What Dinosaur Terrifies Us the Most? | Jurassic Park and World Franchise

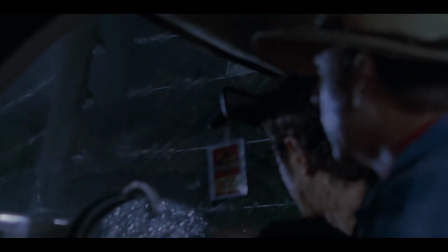242s
The scene is dark and rainy as the T-Rex appears,
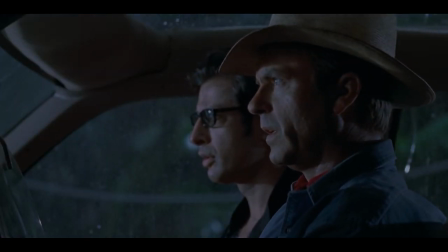245s
setting up a tense mood, as everyone either tries to stay as still and quiet as possible to avoid detection from the, well, now debunked,
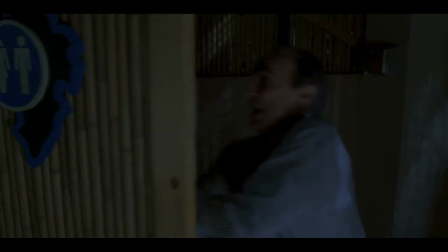254s
motion-sensitive vision of the T-Rex, or they panic out of sheer terror and unwittingly capture the attention of the beast.
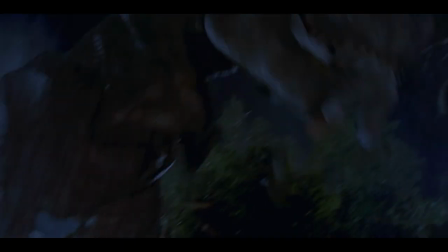260s
We watch as the giant devours a man, in the most compromising of positions, and attacks the car with the children screaming inside.
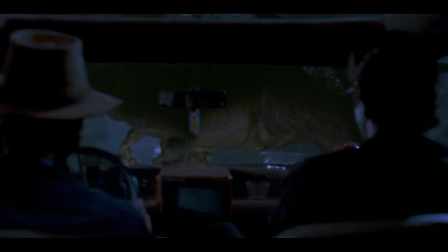268s
The T-Rex is simply doing what animals do, being curious in a new environment, and at times looking for a fresh snack, even if that's a bit unfortunate for our main characters.
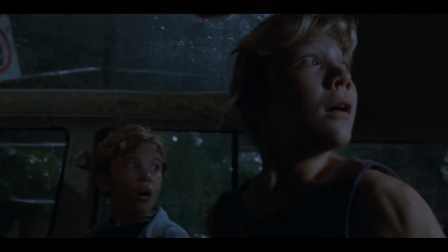277s
Additionally, the sound design and lack of any music really immerse us into the situation.
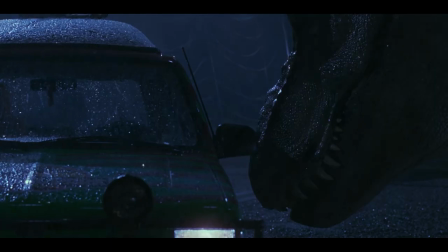282s
The scene is similar in tone to many classic horror situations where the protagonists are being hunted by the villain or monster,
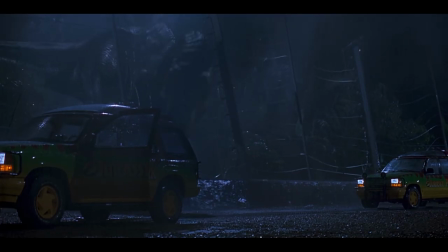289s
but because of how well-crafted the scene is in its own unique way, it itself has become a staple in the horror genre.
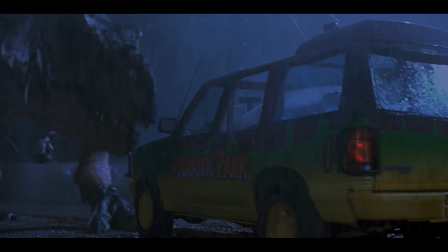296s
To us, the T-Rex is the quintessential dinosaur of all the dinosaurs, and we love the scene,
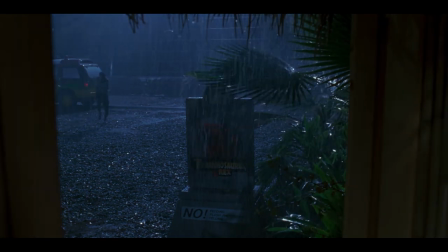302s
especially because of how it showcases all the reasons that bringing these extinct beasts like the T-Rex back to life would be a horrible idea,
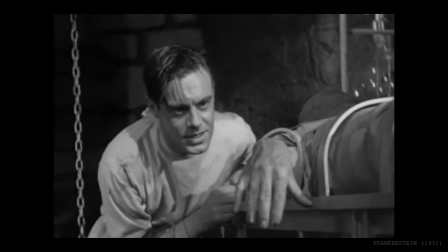309s
despite them being objectively awe-inspiring. The movie has a similar story to classic horror films like Frankenstein,
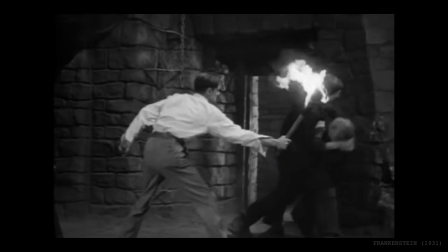316s
where the scientist scientists have lost control of their creation, with the T-Rex being the main creature here.
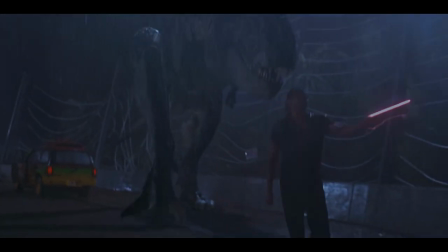321s
They are wild animals that are more deadly and unmanageable than any other animal we have in our zoos today,
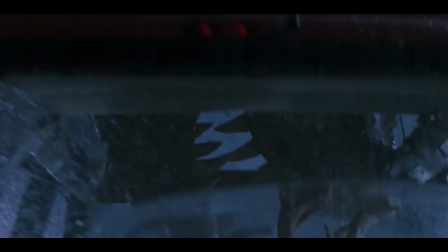328s
and this scene perfectly embodies that conflict.
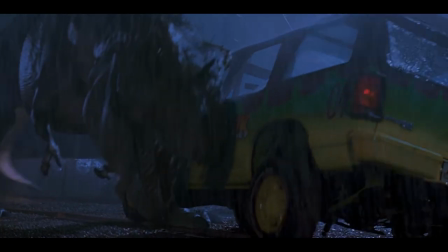331s
It is a celebrated and delightfully scary scene that shows us how horrifying the concept of Jurassic Park would be if done in the real world,
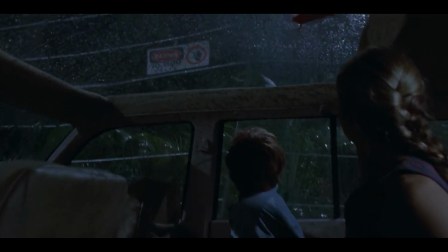339s
since of course, whatever can go wrong will go wrong.
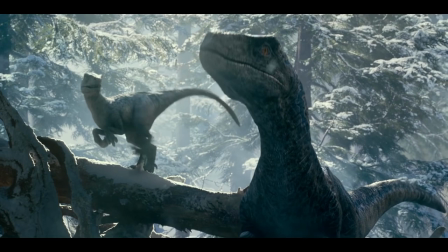344s
The Velociraptors have become the mascots of the Jurassic World trilogy, with Blue being the leader.
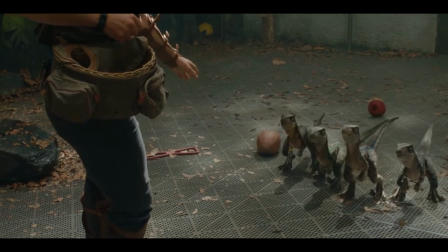349s
But as many of us know, before they were everyone's favorite trained pack hunters, the Velociraptors were the makers of many scares from the original movie.
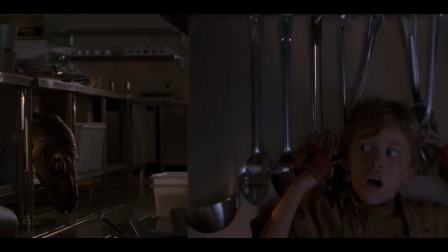357s
Another famous scene from Jurassic Park, after everything goes off the rails, is when Hammond's grandchildren become trapped in the hotel's kitchen,
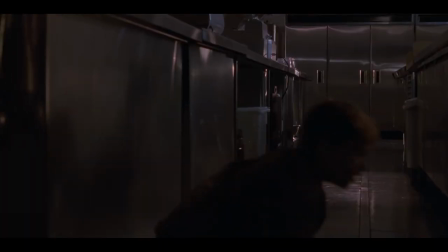364s
having to crawl around, hiding in cramped cabinets to survive an encounter with two Velociraptors.
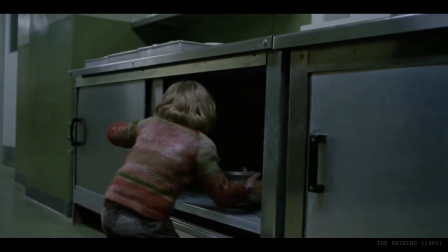370s
This could be seen as a reference to The Shining, when Danny is hiding from Jack in a similar steel kitchen cupboard.
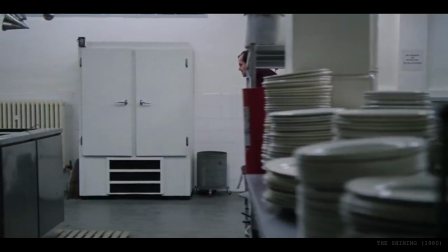376s
They are both children hiding from something that will certainly terminate them with ease.
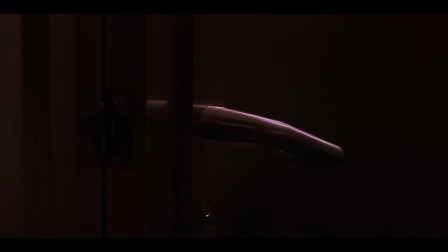380s
We are shown that these animals are not only terrifying physically, but also mentally, since they are intelligent enough to open the kitchen door.
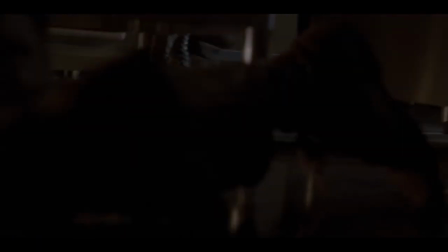388s Clever girl.
This also being one of the multiple times we are focused on their claws, and the substantial one on their foot, is especially frightening.
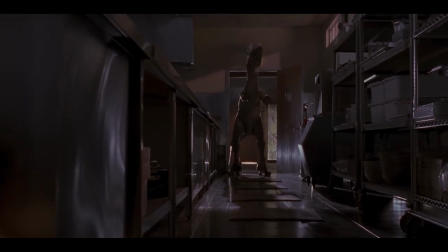397s
Additionally, the set design truly stands out here,
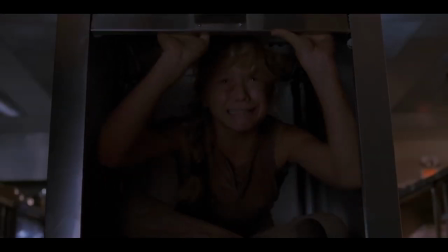400s
as the steel cabinets and appliances allow for reflections to show the predators and prey reacting to each other.
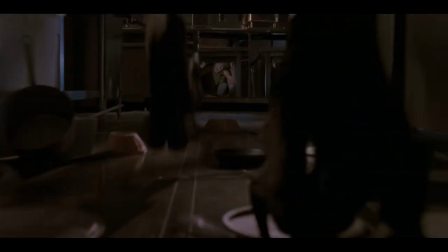407s
At one point, both the hunters and the viewer are tricked into seeing the granddaughter in a reflection,
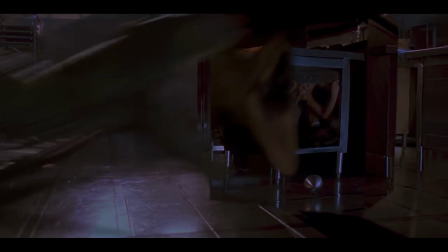412s
momentarily thinking she is done for, shortly before one of the animals runs into a solid steel cabinet.
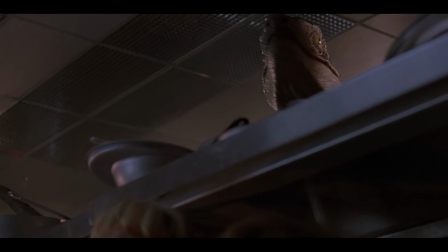419s
This whole sequence is intensely suspenseful and ramps up until we are on the edge of our seat, watching as the kids barely make it out alive.
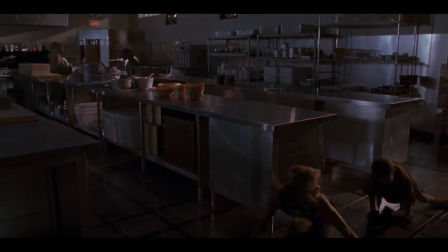426s
Because of all this, this scene has also become an example of a masterful horror set piece, just like the T-Rex encounter.
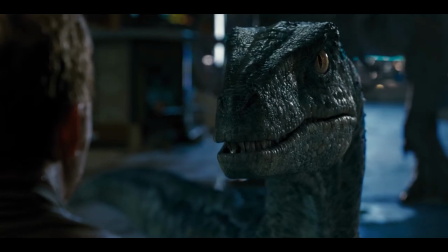433s
I know that by the end of the first Jurassic World movie, we aren't really scared of the Velociraptors anymore. Owen has basically become the dinosaur equivalent of Tiger King,
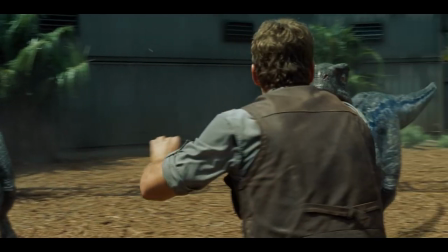442s
trying to train lethal beasts as he sticks his hand out to just about every prehistoric animal now in almost meme-like fashion.
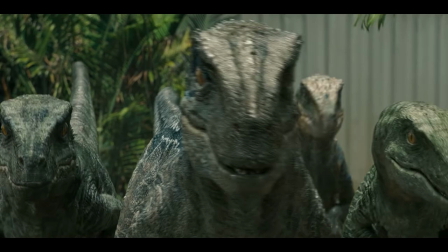450s
Obviously, if we were to encounter one in real life, it would be terrifying, But I just wanted to be clear that for horror-based purposes,
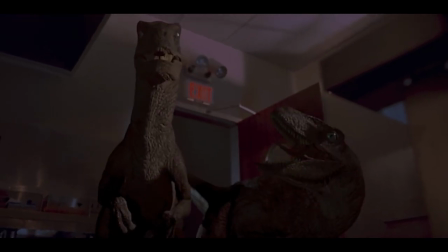457s
the velociraptors in the first film are the ones that are the stuff of nightmares. Everyone has their own specific fears.
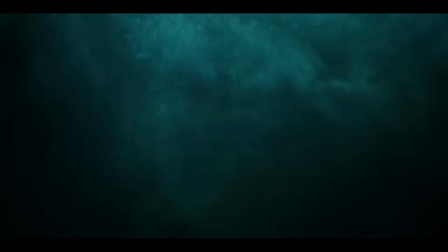465s
And for me, the ocean is certainly up there. It is vast and endless. Plus, I'm definitely not the best swimmer.
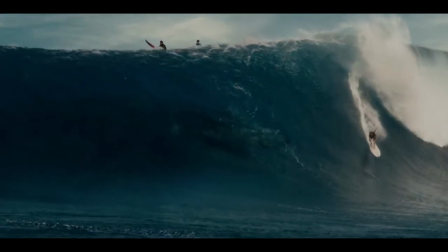473s
And now that the colossal Mosasaurus is free in the open water, well, that's nightmare-inducing.
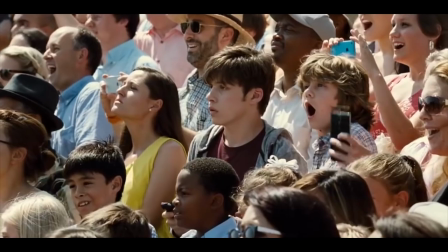479s
It's not larger than a blue whale, but it will easily eat you alive in one bite. This dinosaur has had memorable scenes in all three Jurassic World movies.